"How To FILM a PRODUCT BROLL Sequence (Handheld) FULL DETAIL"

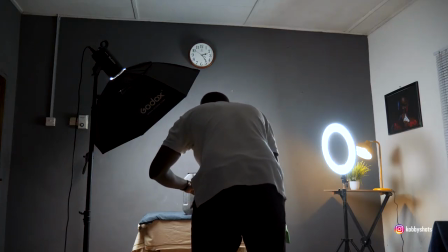[7:18]
So what I've done is I've changed the frame rate from 30 frames per second to 60 frames per second because I'll be slowing the video down or slowing the footage down.
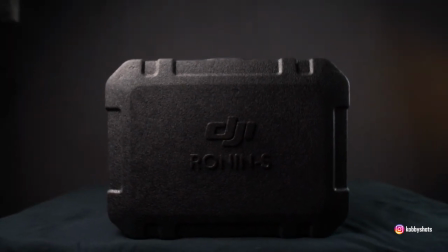[7:31]
So 60 frames per second is ideal if your camera is capable of going a bit further and increasing the frame rate you can equally
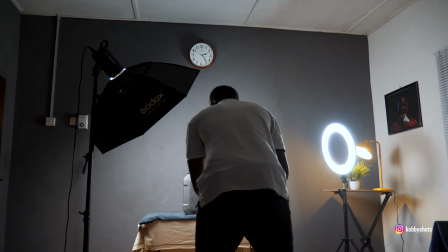[7:40]
use it but i will be sticking with 60 frames per second for my video all right so we have a very nice fall off as before i'm going to
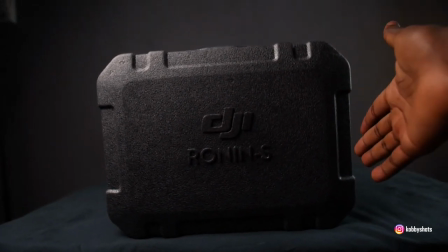[7:49]
maintain that so that we have a very nice slit of separation from the background okay let me
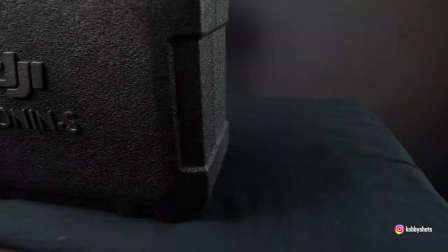[7:55]
straighten the fabric to ensure that everything looks as smooth as possible
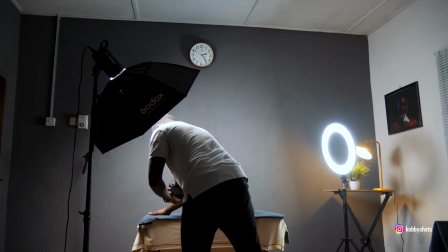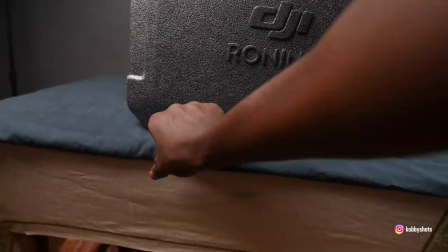[8:08]
This is what I call dressing the upset.
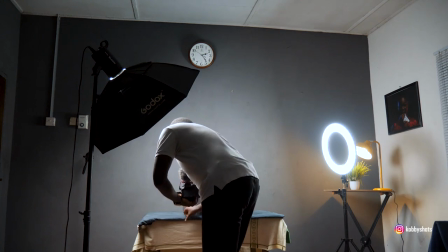[8:12]
Every element that needs to be taken care of, make sure you do that before you start filming to reduce your work in the post.
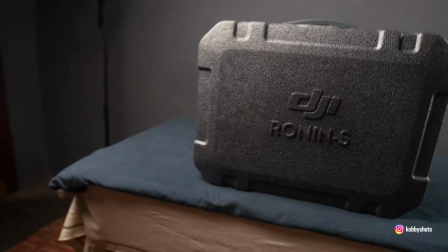[8:24]
Alright, so once we have our set dressed,
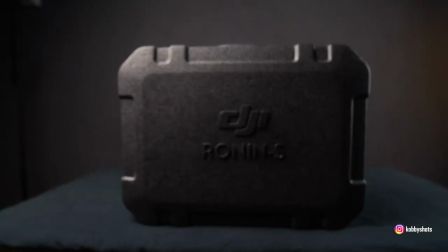[8:30]
we're going to reduce the exposure, make sure that our focus is right and
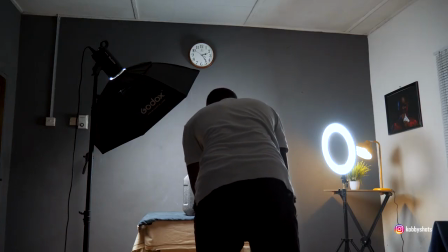[8:38]
do a smooth push in towards product
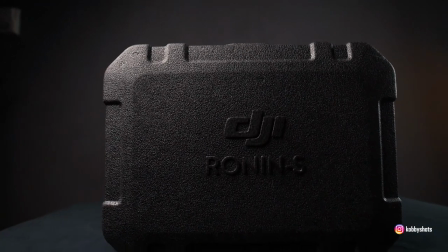[8:44]
so pushing this way because I'm shooting handheld for the entirety of
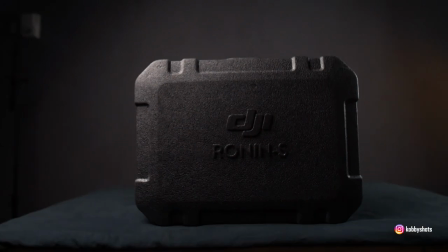[8:50]
this video let me make sure I'll go back and forth do a couple
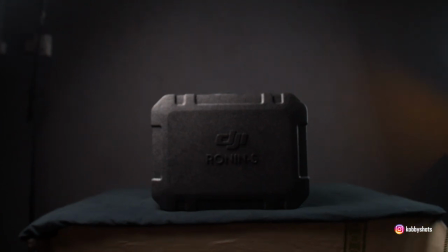[8:56]
of them so that I'll have a lot of options to choose from
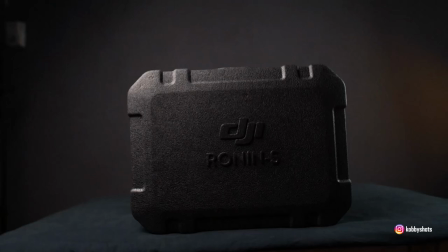[9:01]
so you make sure that you take as many rounds as you can
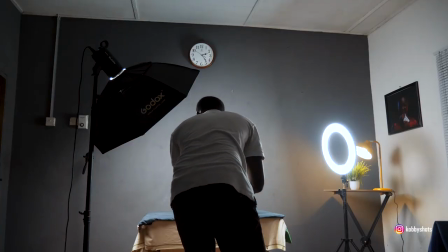[9:06]
so that you wouldn't have any problem when it
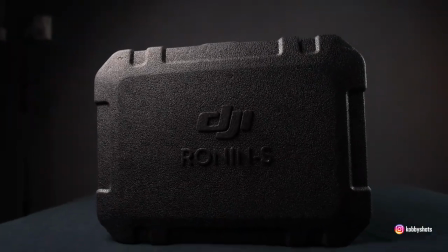[9:11]
comes to picking the footages so i'll take a few more
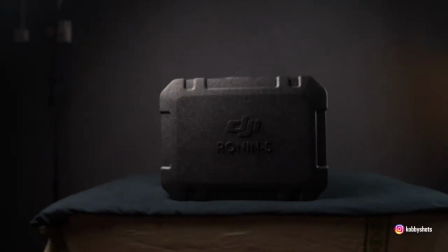[9:17]
for safety sake all
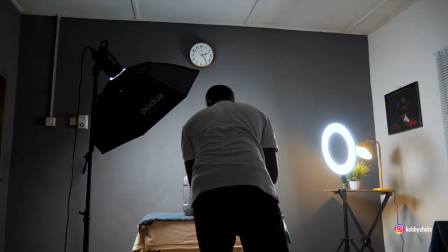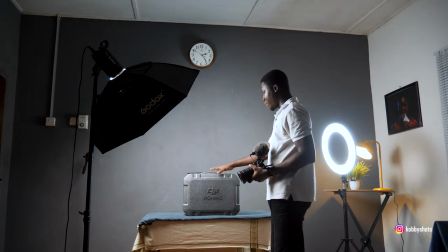[9:26]
right now now that i have the introductory part of the footage I'm going to shoot
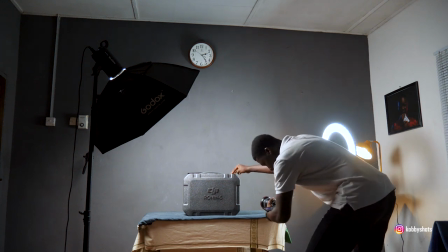[9:34]
from different angles to ensure multiple you know options
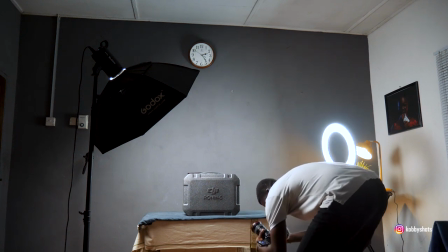[9:41]
to choose from alright so what I'm gonna do over here is that I'm gonna push in once more from this side yes towards the product so you see the
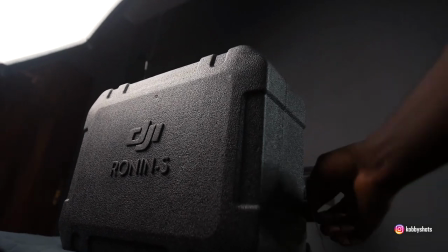[9:56]
kicker doing its job over here so
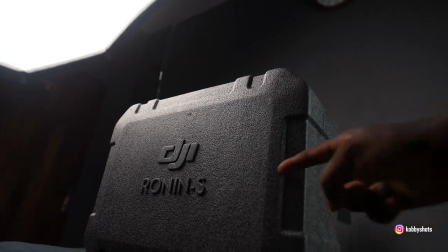[10:01]
that's it's a very nice highlight that you have over here so they have a thread damage now
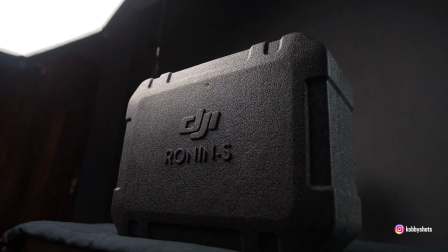[10:07]
look for our product so that's the purpose
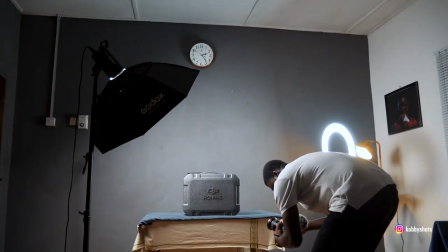[10:12]
okay so I'm going to do a push towards the product from below,